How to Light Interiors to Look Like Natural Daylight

Lighting a natural-looking daylight interior scene can be quite challenging, especially if you have to build up everything from scratch without any natural light.
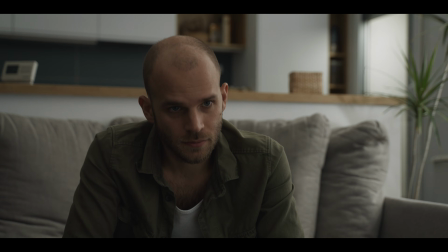[0:08]
In this video I will show some tips and my approach for lighting this scene. Before you start to do anything, you really have to decide the time of the day and the weather conditions in your scene, because later you will have to make decisions based on these informations. For example, a sunny or rainy high noon or golden hour will produce very different lighting conditions. In my scene I will have a sunny midday without direct sunlight. To make it real, I really have to think through how the lights will behave in my location.
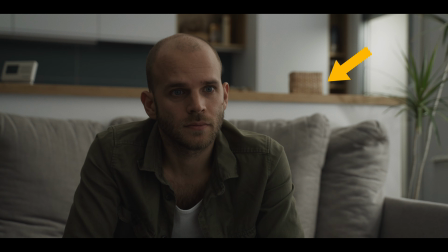[0:40]
I will have the slightly warmer sunlight coming from the window, but I will also have the huge, cooler skylight bouncing around the room and filling the shadows. And these two lights will slowly fall off as they are reaching to the other side of the room. In these situations, a very handy lighting technique is cove lighting that will create beautiful and natural soft lights.
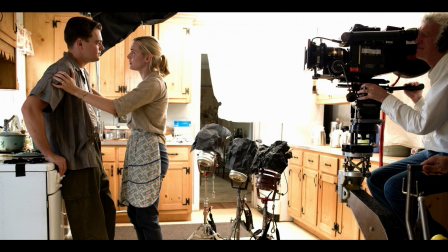[1:01]
Roger Deakins is well known for mastering this technique. If we take a look at his work,
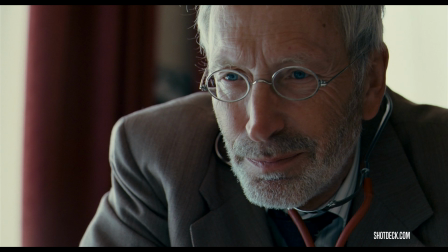[1:06]
we can find some great examples where the light slowly falls off on the face and just barely leaks onto the shadow side of the face.
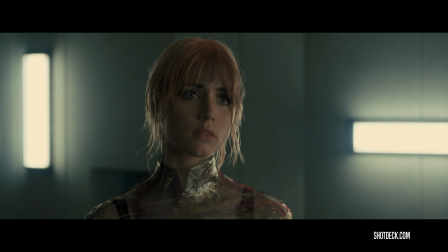[1:14]
Just a beautiful kiss of light. This can be achieved by basically creating a cove where the intensity of light is gradually decreasing. I will follow this cove mindset to build up my lighting.
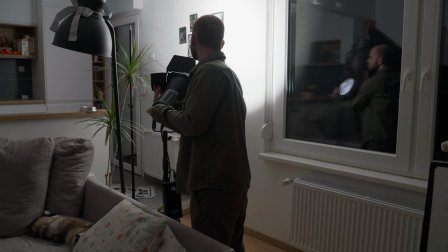[1:29]
So my first step was to create the ambient light by using the Godox VL150 with a diffusion gel to make it even more softer.
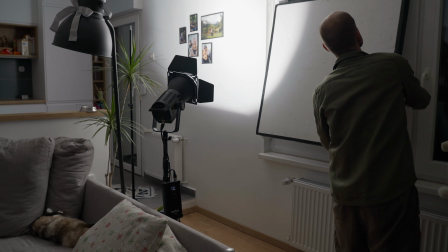[1:39]
I also had to put a bounce board in the window to block the reflection of the light, and the inner side of the diffusion gel also reflected some hard lights on my face, so I had to block it with some black wrap. I could light from the outside through the window with some diffusion applied,
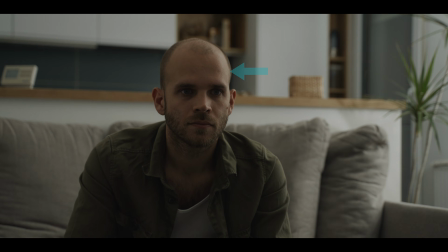[1:56]
but to create that nice kicker on my face, I had to place the light slightly behind me. And to be honest, lighting from the outside sometimes not an option, because we are working on a second or third floor and renting a crane would burn a major part of our budget. If you have to capture a wide shot with the windows in the frame and you don't have a crane, what you can do is to apply a strong diffusion on the window and
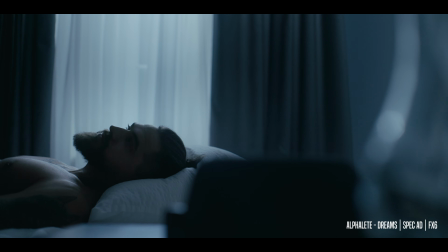[2:22]
try to light evenly the surface from the outside by using some LED tubes. The next step is to create a softer light source with less intensity that will slightly wrap around my face.
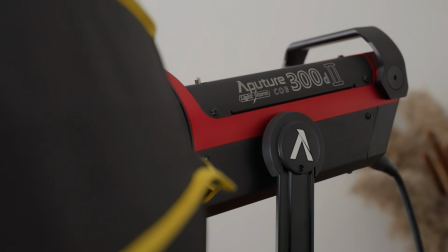[2:34]
For this I used the Aperture 300D with a softbox and softened the light further with a shower curtain.
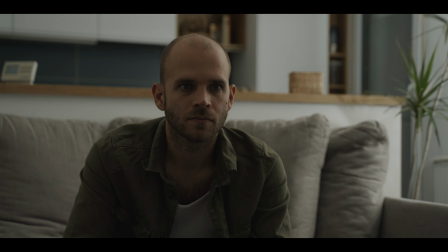[2:41]
This way I got a big soft light source. So now I had a few problems to solve. The first is that the second light is too warm.
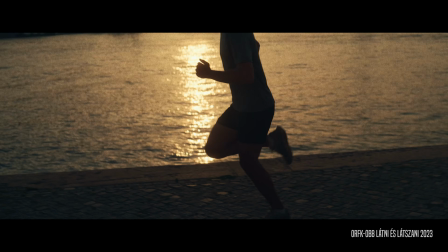[2:51]
It could work during golden hour when the sun is low and the light is scattered through the atmosphere, making it warmer. But not now. The first light is around 50,000 Kelvin because the diffusion gel and bouncing of the wall made it warmer, but it's okay because it represents the sun. The second light, with one layer of softbox diffusion and with the shower curtain, is around 4800 Kelvin, but it should be cooler because it represents the sky.
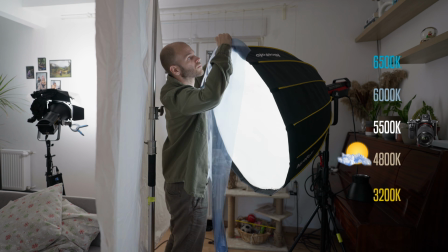[3:19]
So I added half CTB and it became 6000 Kelvin. But it was too cold, so I had to add another layer of diffusion into the softbox to make it a bit warmer, and finally I ended up with 5800 Kelvin, which I lied. The second problem is that I'm sitting next to a white wall and the bounce light killed all the shadows on my face.
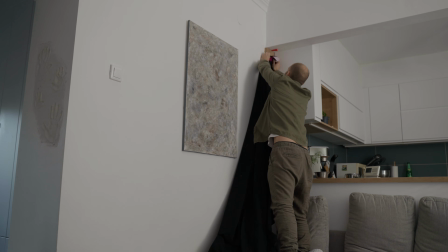[3:42]
I used a black fabric to cover the wall partially and bring back the shadows. It can be tempting to cover the whole wall with black to make your shadows deeper, but you have to keep in mind what feels real in your current setup and location. Okay, so the next problem I had to solve was the spill light on the back wall. In reality, when light is coming through the window, the same wall should be lit only by the light bouncing back. But in my case, it was lit directly by the first light and exposing my natural lighting setup.
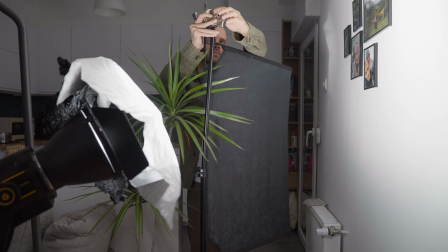[4:17]
By using a flag to block the light from the wall, it also reduced the levels in the background.
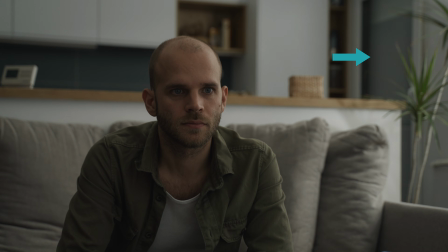[4:25]
And this leads to my last problem. There's a door in the corner and we can see outside. Or to be precise, we can't see outside because it's dark and it doesn't help me to sell my daylight setup.
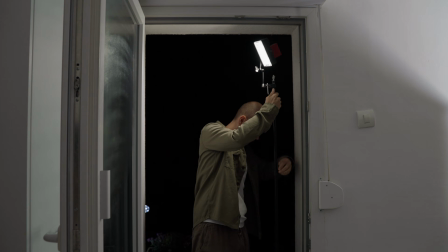[4:38]
So I used an ancient aperture LED, which is the first light I ever bought, and placed it outside to light the outer wall. It also leaked into the kitchen, which worked well in the final image.
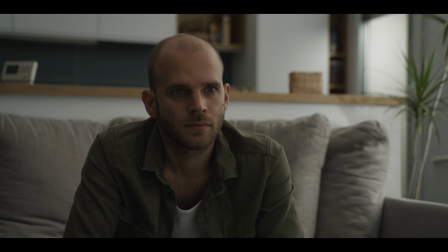[4:51]
With this little trick, I got the illusion that it's bright outside and creates the motivation for my whole lighting.
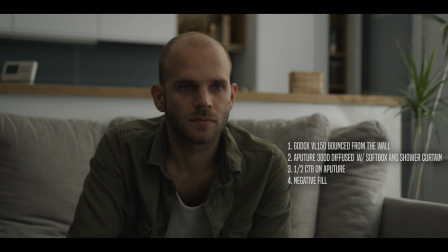[4:59]
There are many ways to light a daylight scene, and every situation will be a little different.
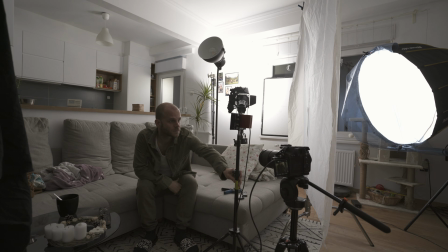[5:06]
This is my way of thinking, and by using this method I'm getting the realistic feeling I'm looking for. It would be great if you could share your way of thinking, your approach in a situation like this. I'm curious how you would do it. If you like this video, let me know with a thumbs up and subscribe to the channel. Merry Christmas and see you in the next one.